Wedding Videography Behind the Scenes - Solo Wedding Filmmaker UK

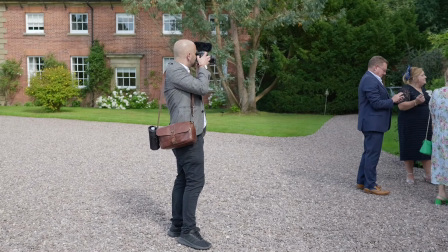[30:33]
So here the photographer is about to take their family formal photographs,
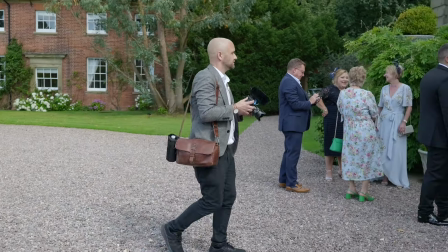[30:36]
and you can guarantee that all the key members of the wedding party are going to be here. So I like to be nearby so I can make sure I get footage of those key people.
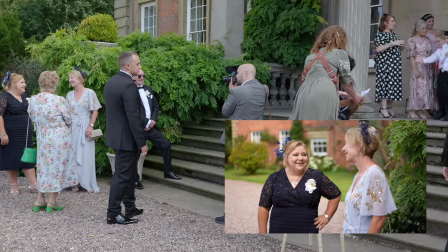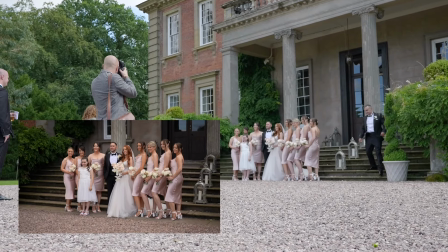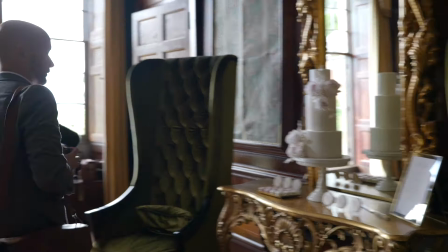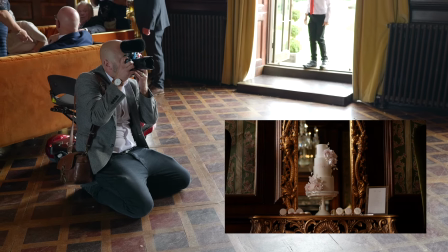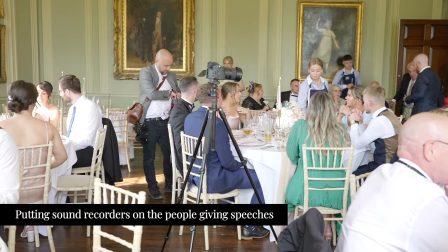[31:20] I'm just gonna put the recorder on your pad, if that's all right. And just in that gap over next to the chair, yeah?
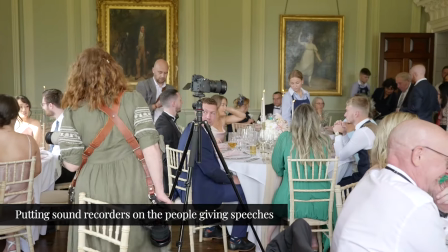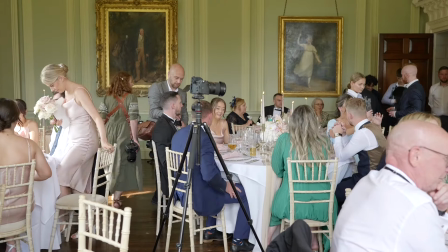[31:31] Best man one speech. Anybody?
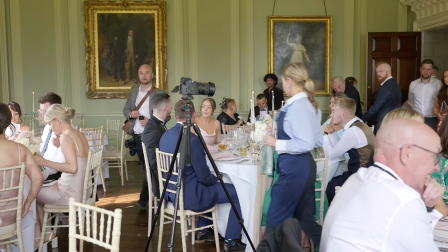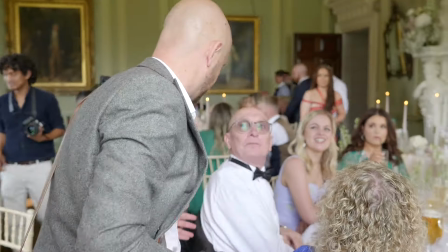[31:43] Phil, you're giving a speech, aren't you? Yes. I'm just gonna put the recorder on, if that's all right, mate.
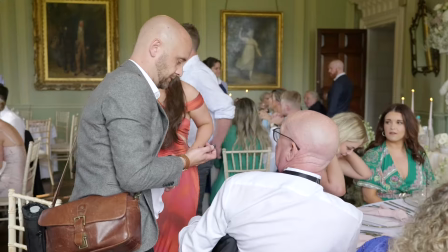[31:48] Are you gonna perfect. Yeah. Sorry, thank you.
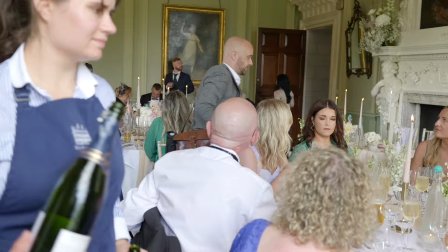[31:54] Sorry. Father bride speech. Okay, yeah. So if you could please, are you okay? Sorry. Are you okay to stand here when you give it?
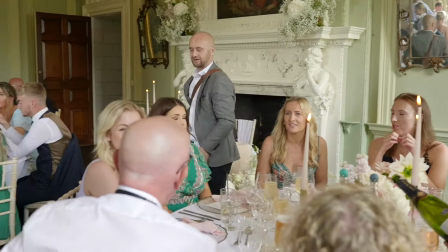[32:04] Is that all right? Then everyone can see you and then they can see you. Thanks, Phil. Cheers, mate. Is he going to record me while I'm at the
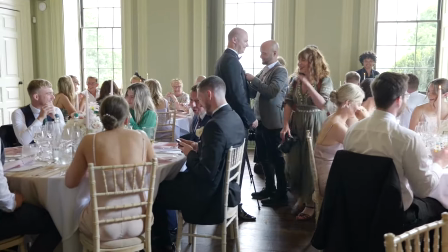[32:09] table? Best man two. So, yeah, but until my camera's rolling, I won't hear it.
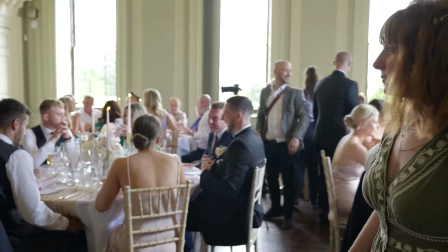[32:16] I'm not going to listen into you.
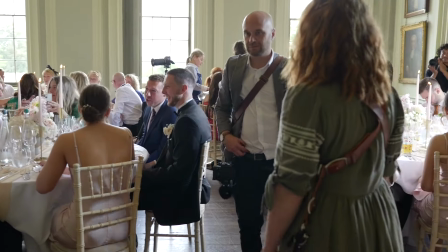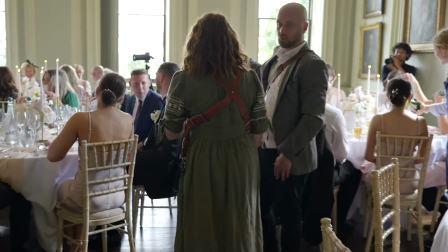[32:24] For the entrance. That's yeah. That one. Is that okay? Don't worry about. That's just for speeches, so don't worry about. Yeah.
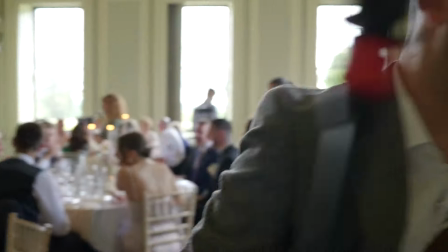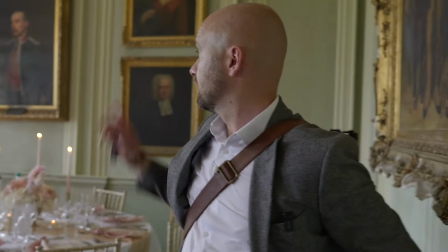[32:35]
Okay. So, C cam, B cam is a reaction on bride and groom.
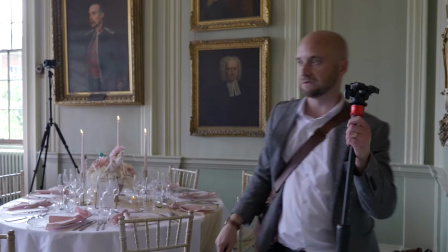[32:40]
I'm gonna have my 50 mil here, shooting across.
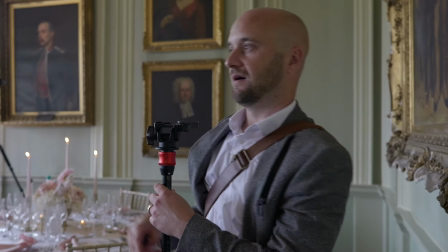[32:45]
I'm hoping to have a clean shot there of the speaker. It's really tight in here, so.
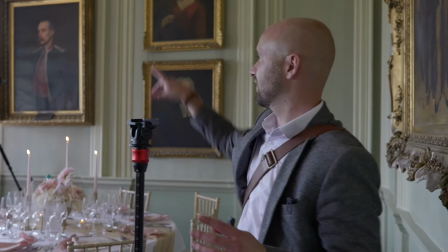[32:53]
When there's people sat down, I might be blocking my view a little bit, but that safety camera gives me a chance to move around to where I need to if when people sit down,
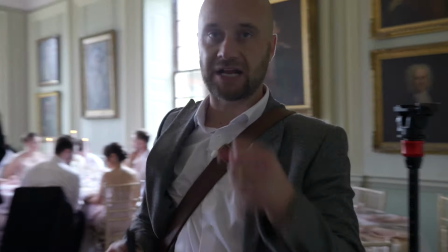[33:02]
it's blocking my shot. But just got one mic left to put on the groom. They're not actually speaking into a mic, so I'm just putting mics in their pockets.
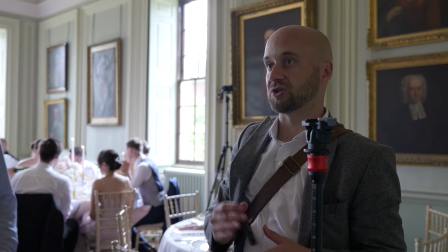[33:10]
So I just got one put on the groom and we're all done.
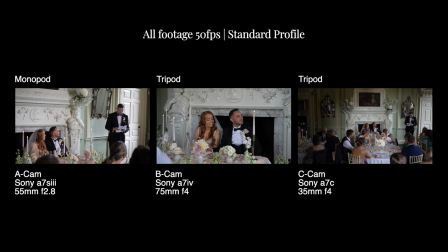[33:16]
So this is my final setup for the speeches.
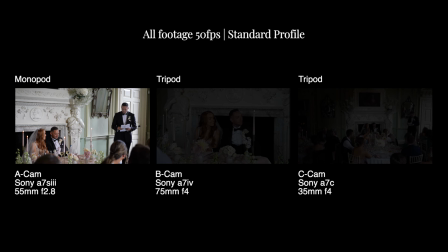[33:19]
I have my A cam, which is isolating the speaker, tracking them so we've got full coverage of the person giving the speech.
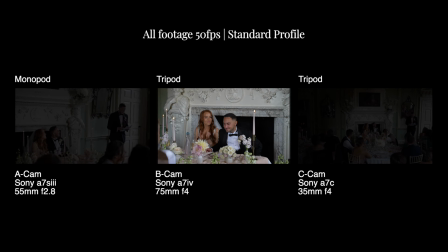[33:26]
I also then have my B cam, which is set up as a dedicated reaction camera of the couple, just to pick up on their reactions during the speech.
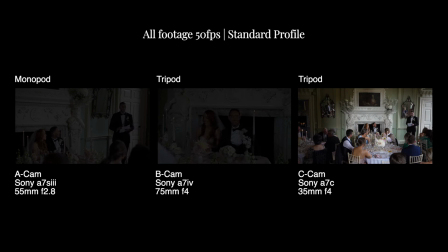[33:33]
And then I have my C cam, which is the wide angle safety of the room. This is just to give a bit of context so I can cut to a wide shot every now and again, but it also means I've got full coverage of the room if I ever need to move any of my cameras.
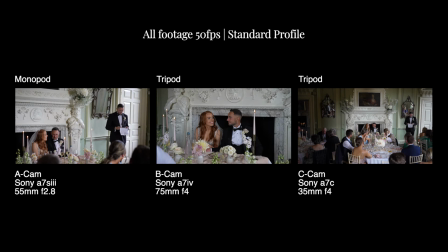[33:45]
I can just cut back to this shot while I do that. From an audio point of view, I've just got TX650s in the pockets of each of the speakers. Usually I'd have one attached to the microphone, but in this instance, they decided not to use one. So we're gonna get drone shots now.
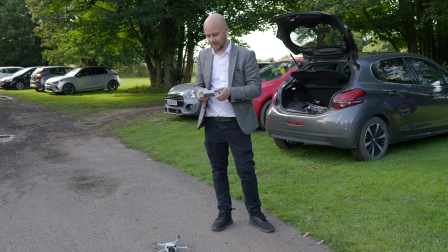[34:01]
Normally, I like to get them at the start of the day, but we had the florist van was outside the front and it was raining as well.
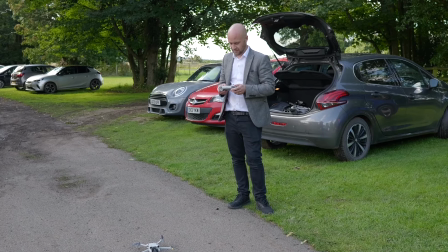[34:07]
So just gonna get them now. I don't go mad with it.
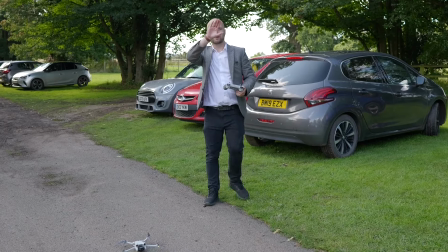[34:13]
I like to just fly up and kind of do like a semicircle of the venue.
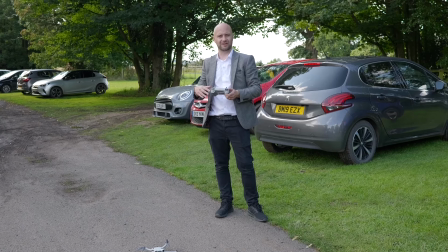[34:18]
And then maybe some of the surrounding fields and just for like scene setting. It mainly makes its way into like my longer films that I do.
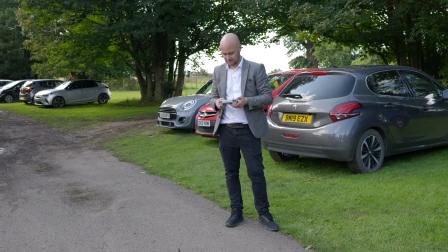[34:25]
In my highlight films, I don't often put much drone into it.
Please check it on the map.
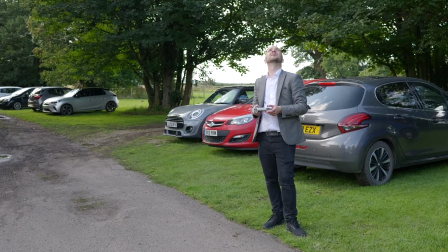[34:30]
Take off.
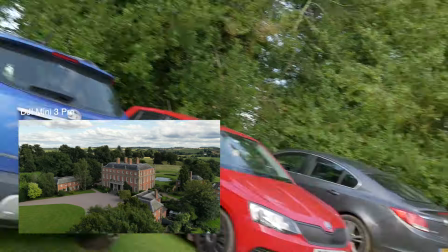[34:35]
That's nice.